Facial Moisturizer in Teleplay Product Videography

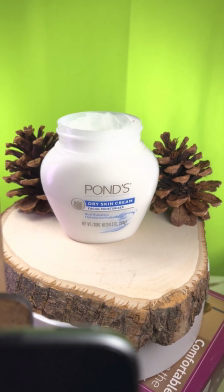Hey guys, here is facial moisturizer cream with Teleplay.
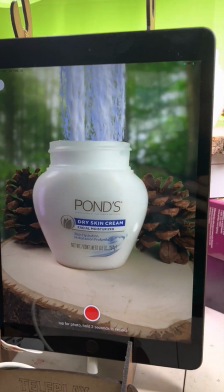So let's let it play for a little bit longer.
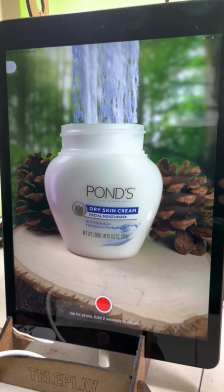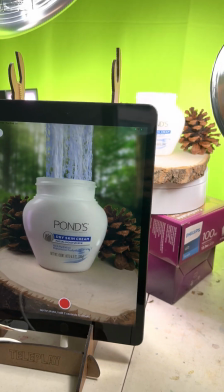Okay, so let me show you what I'm doing. So first things first, here is the setup zoomed out.
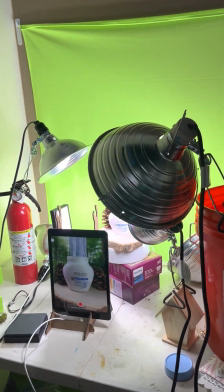It's a little complicated, I mean from this angle, but it's pretty simple when I explain it.
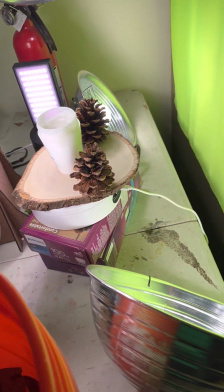So I have two 100-watt LED bulbs shining this green blanket that's on a wall.
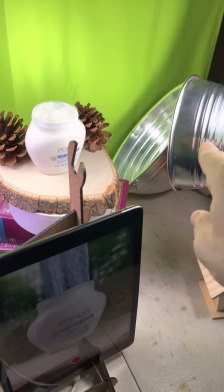And then I have 1, 2, 3 lights lighting the actual product scene.
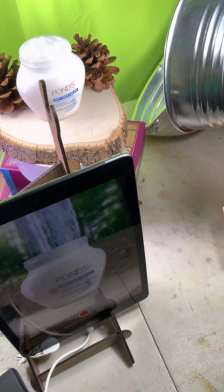And here I have a little accent light. Again, I think it's, you don't need this many lights.
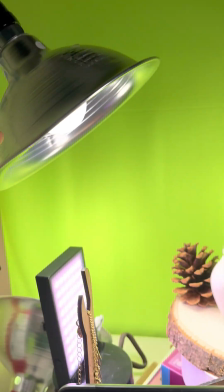Well, let's see what happens if I turn off this light right here, which is lighting it.
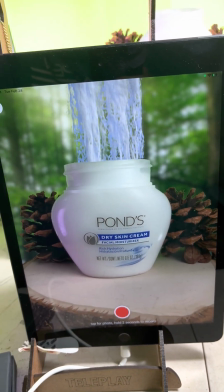Okay. Okay, you see it still works fine.
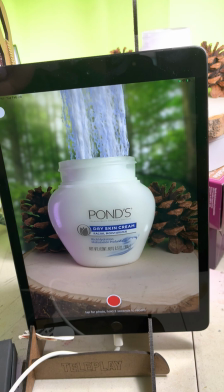Maybe even looks a little better, gives it a little bit more of a dramatic feel when I turn this third light off.
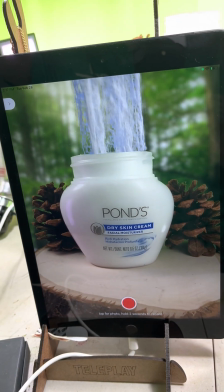Let's turn it back on. Okay, so you technically don't need it.
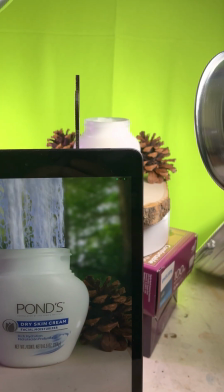So, right now I have 3 lights because it's easier for me to like make the product shoot more dimensional.
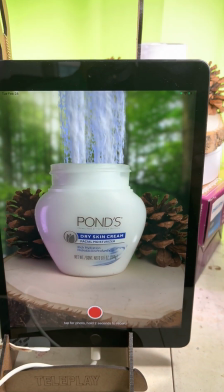It's easier to turn a light off than not have it to begin with. So that's it.
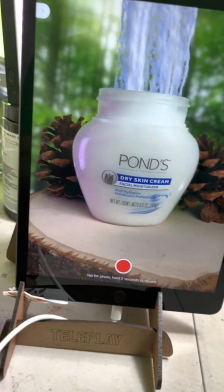So let me move forward with what I'm doing in the actual scene.
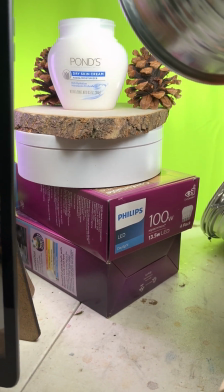So here is how I situated the product. I put it on top of boxes, on top of a rotating stand, which I'm not using.
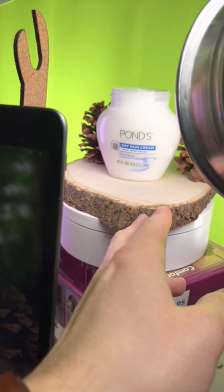And this is all on top of this wood, which I got from Michael's for like $5.
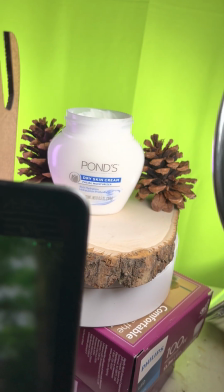And then I got these pine cones from Goodwill for like $4.
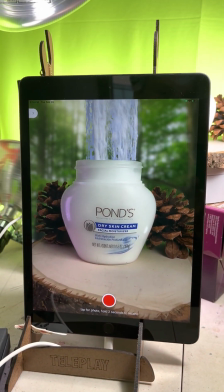And, that's a scene right there.
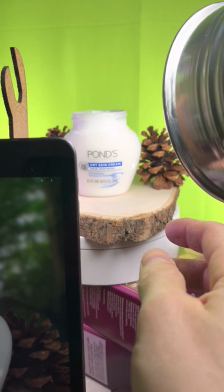So I spent a little bit of time, to make the base of where the product is to look kind of nice.
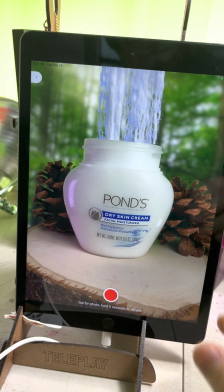And so let's move forward.
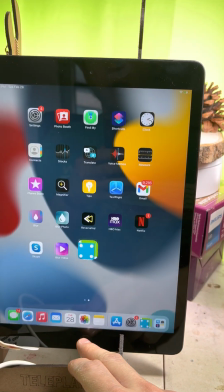So for the background, what I did is I went to pixels.com, and I used this in an earlier video.
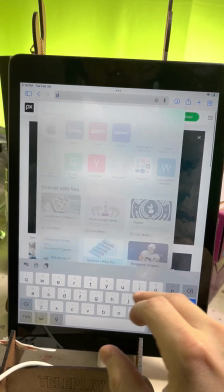I went to pixels.com.
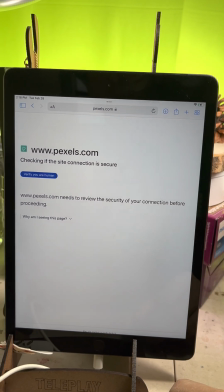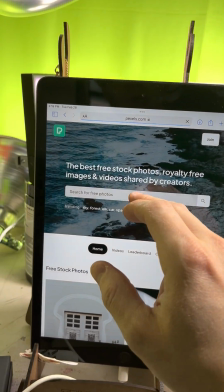And then I searched for forest.
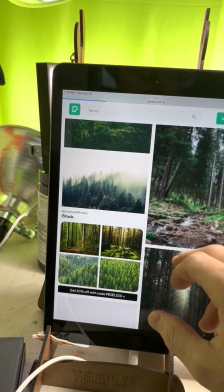And then one of the pictures here is what I used in Teleplay.
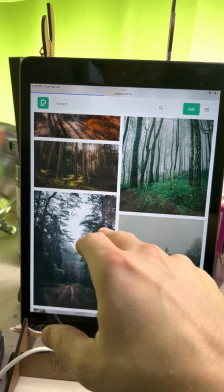I blurred it. I downloaded a photo from here, saved it to my device.
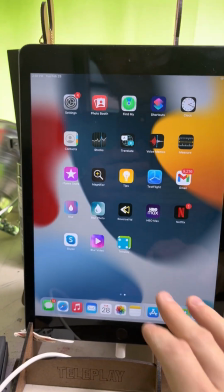Then I used the Blur Photo app to blur it out. So that way, when I use the Your Photo Video feature,
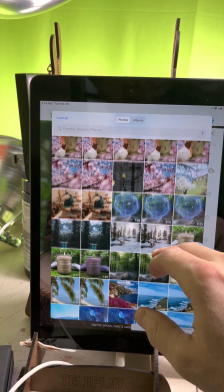it looks like there's a nice little bokeh effect going on right here.
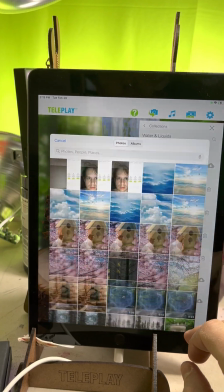To see, here's what would happen if I use the original photo from pixels.com.
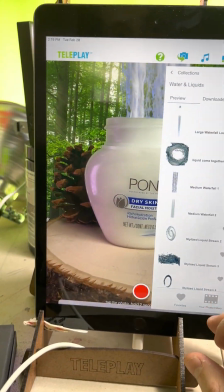It still looks decent, but I like it when it's blurred out, puts more of the emphasis on the product itself.
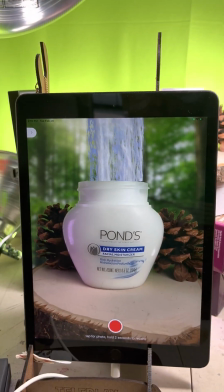Now for the actual foreground, so I'm going to show you this example right here.
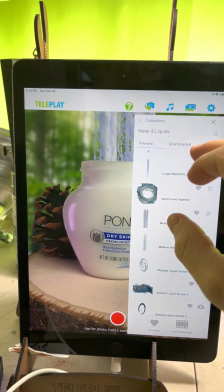But okay, so the way I did that is I went to water and liquids, then I selected medium waterfall,
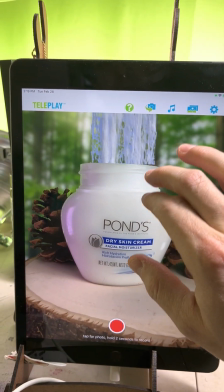then I simply resized it and then put it like right here.
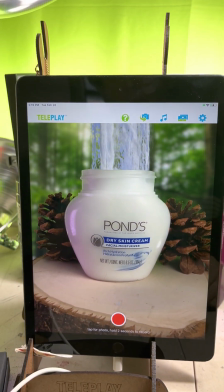Yeah. Okay, and you can also, there's a lot of other effects.
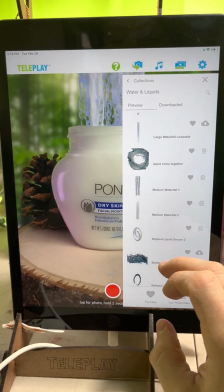So here I'm doing a facial moisturizer, and there are a lot of effects within water and liquids which work well aside from this waterfall one.
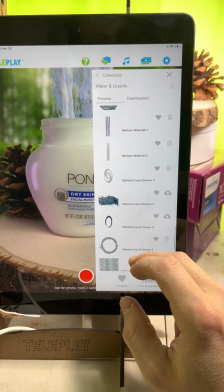For example, let's do stylized liquid stream.
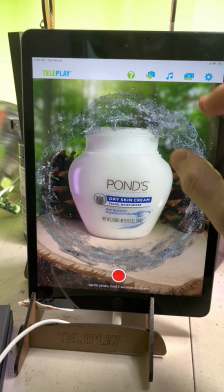Yeah, that looks pretty cool too. Let's do liquid stream 2.